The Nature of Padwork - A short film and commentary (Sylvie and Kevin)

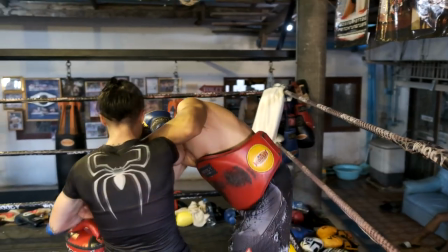(4:08)
The transitions to me are gorgeous. This is a turn he's been working with me on for a long time.
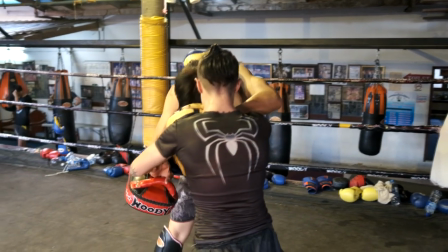(4:15)
I'm pretty happy that that turned out the way it did. I like you controlling the left arm.
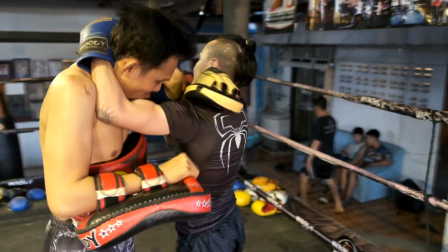(4:21)
Not only the neck, but the opposite arm, which is something you've been kind of working on. Oh, and this is so beautiful.
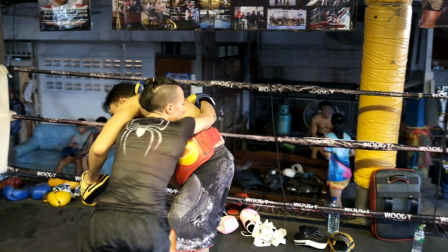(4:30)
You switch which side of the neck you're going to control, and instead of framing up the opposite arm, you just swim under it.
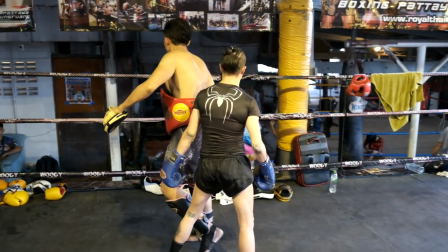(4:38)
Yeah, and he has a balance and a back and forth between
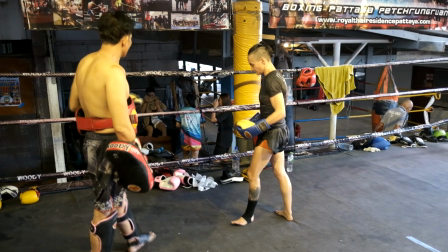(4:44)
allowing me things that I've earned, he doesn't like give them to me, versus resisting them and making them incredibly hard to do.
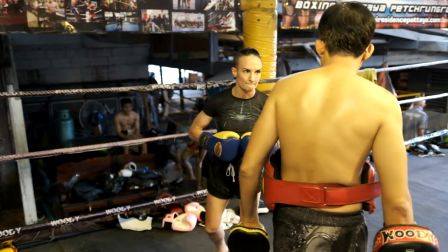(4:52)
But you can see me look down in that moment. Yeah. I've just become very internal. Yeah. And now there's the eye contact as I like come back into it.
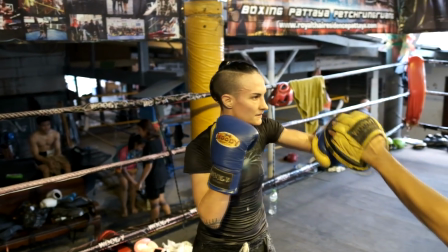(5:01)
after my moment.
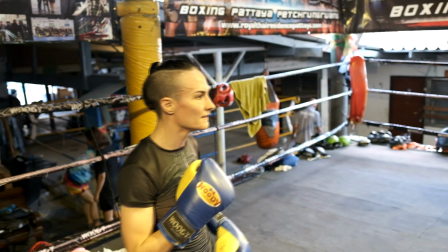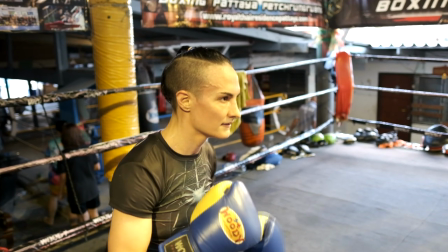(5:07)
Listening to him, he's telling me something.
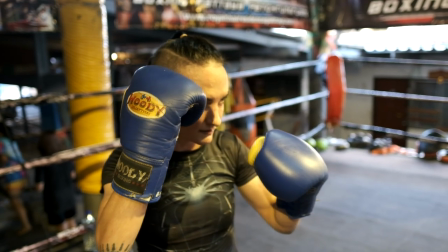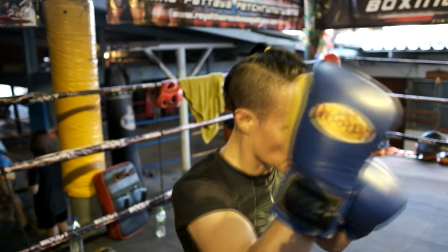(5:16)
God, I love seeing how slow.
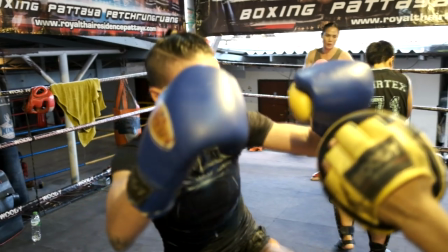(5:20)
Like, I can see in your face the thought patterns.
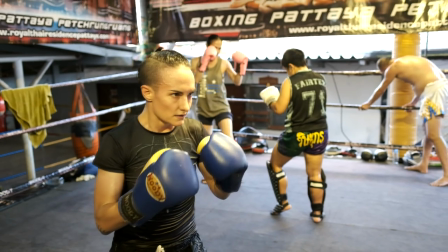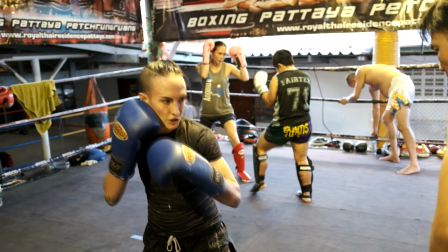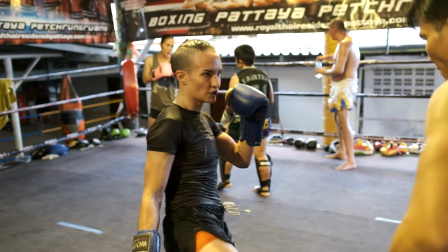(5:35)
It's one of those things when you slow it down, you can see the errors in the technique, but you can also see the beauty in the technique, like where the balance is,
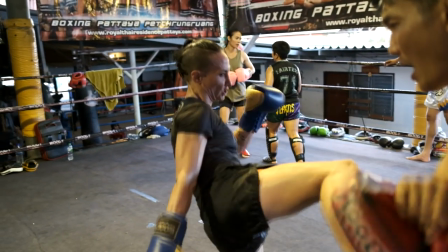(5:44)
and all the emotion and thoughts that play out at the same time become
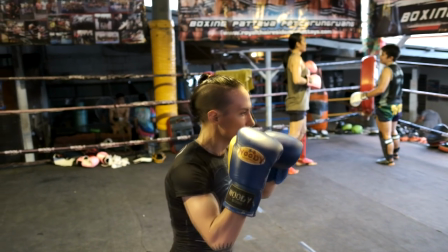(5:51)
visible. Yeah, it's like slowing down water ripples or something. Would otherwise it'd just be rushing water.
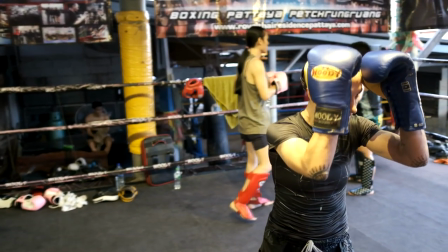(5:58)
In the background is Angie, the first visibly trans fighter of Lumpini Stadium.
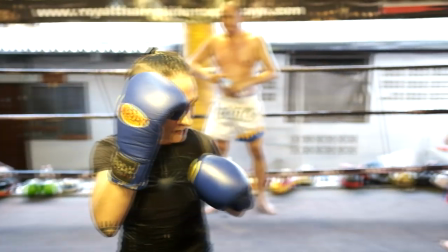(6:05)
She really was a historic fighter. She has and retired. And there's Diesel Noy in the same ring.
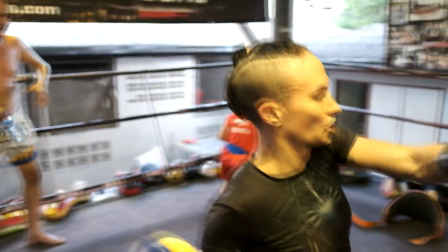(6:10)
And this little kid's getting a private with Peacock in the background.
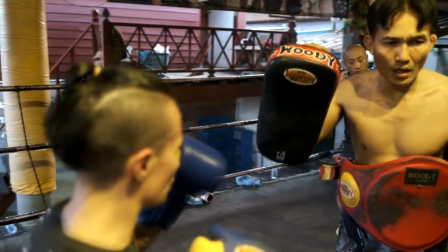(6:15)
It's one of the things I love about this film is surrounding the padwork is the life of the gym.
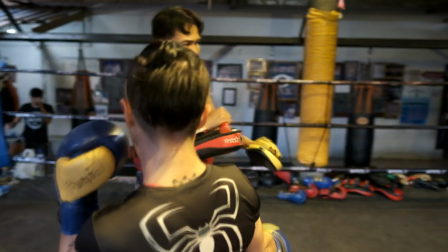(6:24)
Like you can see little things. Which is so normal.
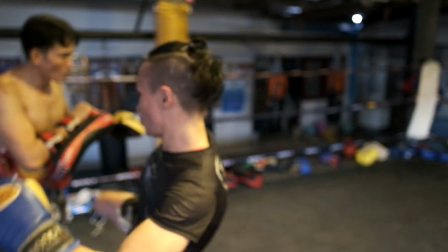(6:28)
Like it's incredibly mundane, just people going about the everything else.
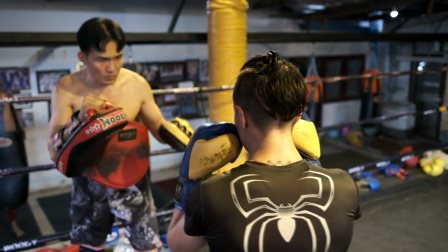(6:34)
Like while padwork is happening, it's not special, it's daily. It's twice a day, actually.
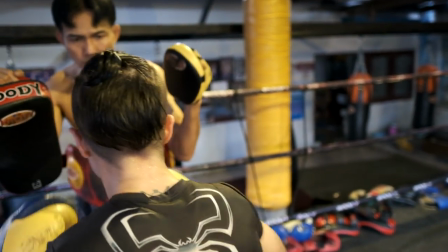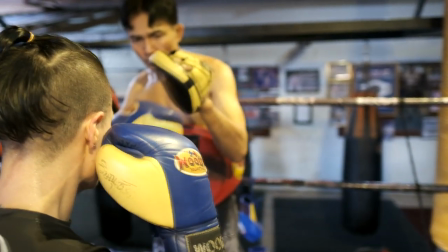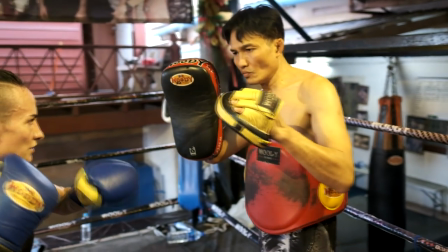(6:51)
Is Kiro doing her endless teeps on the metal bar, the metal pole behind Pinu?
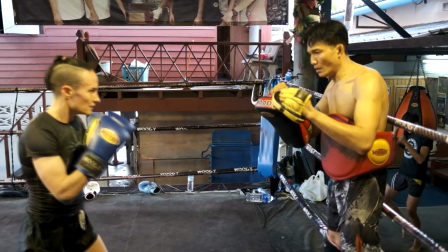(7:01)
A female fighter who came and has been like super inspired by you. There you are with your eye contact.
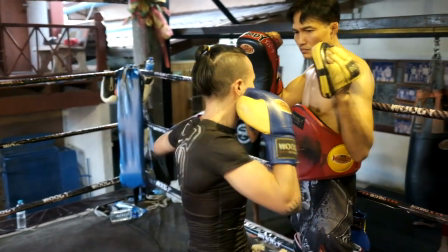(7:10)
You can see in Pinu's face too, in the slow motion, when strikes have impact or not.
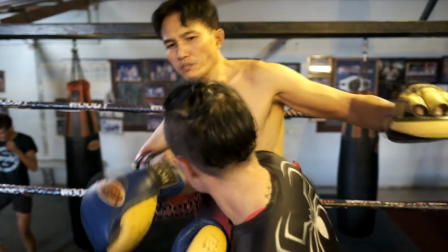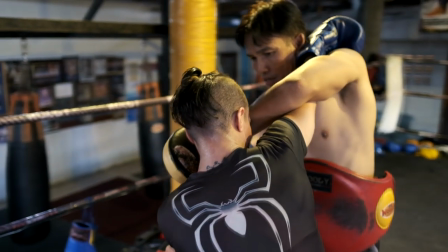(7:25)
This correction. I struggle with this because of Pinu's height.
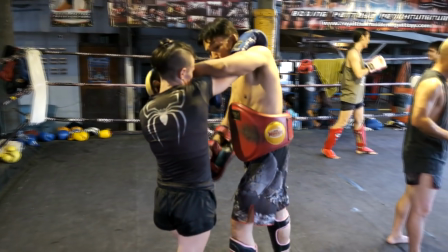(7:32)
The angles are very different for him than they are for me because he's the tall one and I'm the short one.
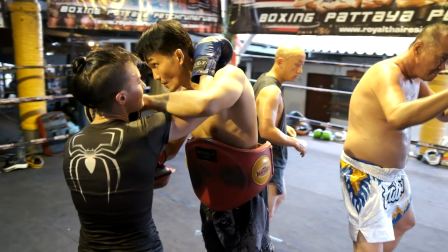(7:38)
What he's teaching me is something that Nam Sak Noi also taught me, but with the angle of someone so much taller,
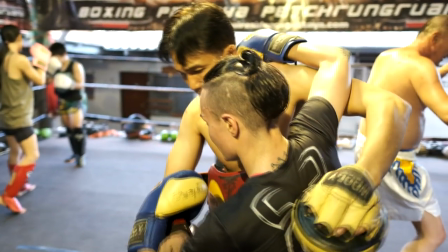(7:45)
it's very difficult and I get down on myself for the difficulty of it.
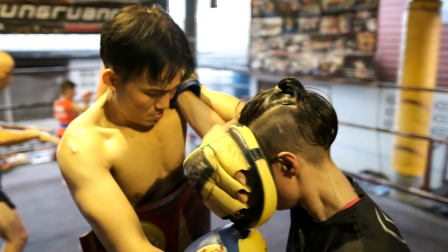(7:51)
You're also not doing the actual technique, which is you need to turn your thumb down
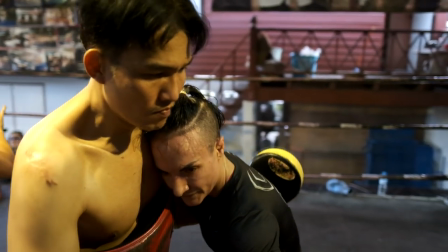(7:58)
in order to get that elbow pointed vertical.
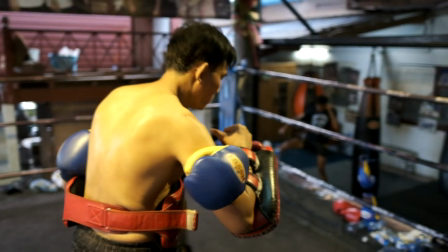(8:01)
It's just the window of that movement is very small when you're at your geometry.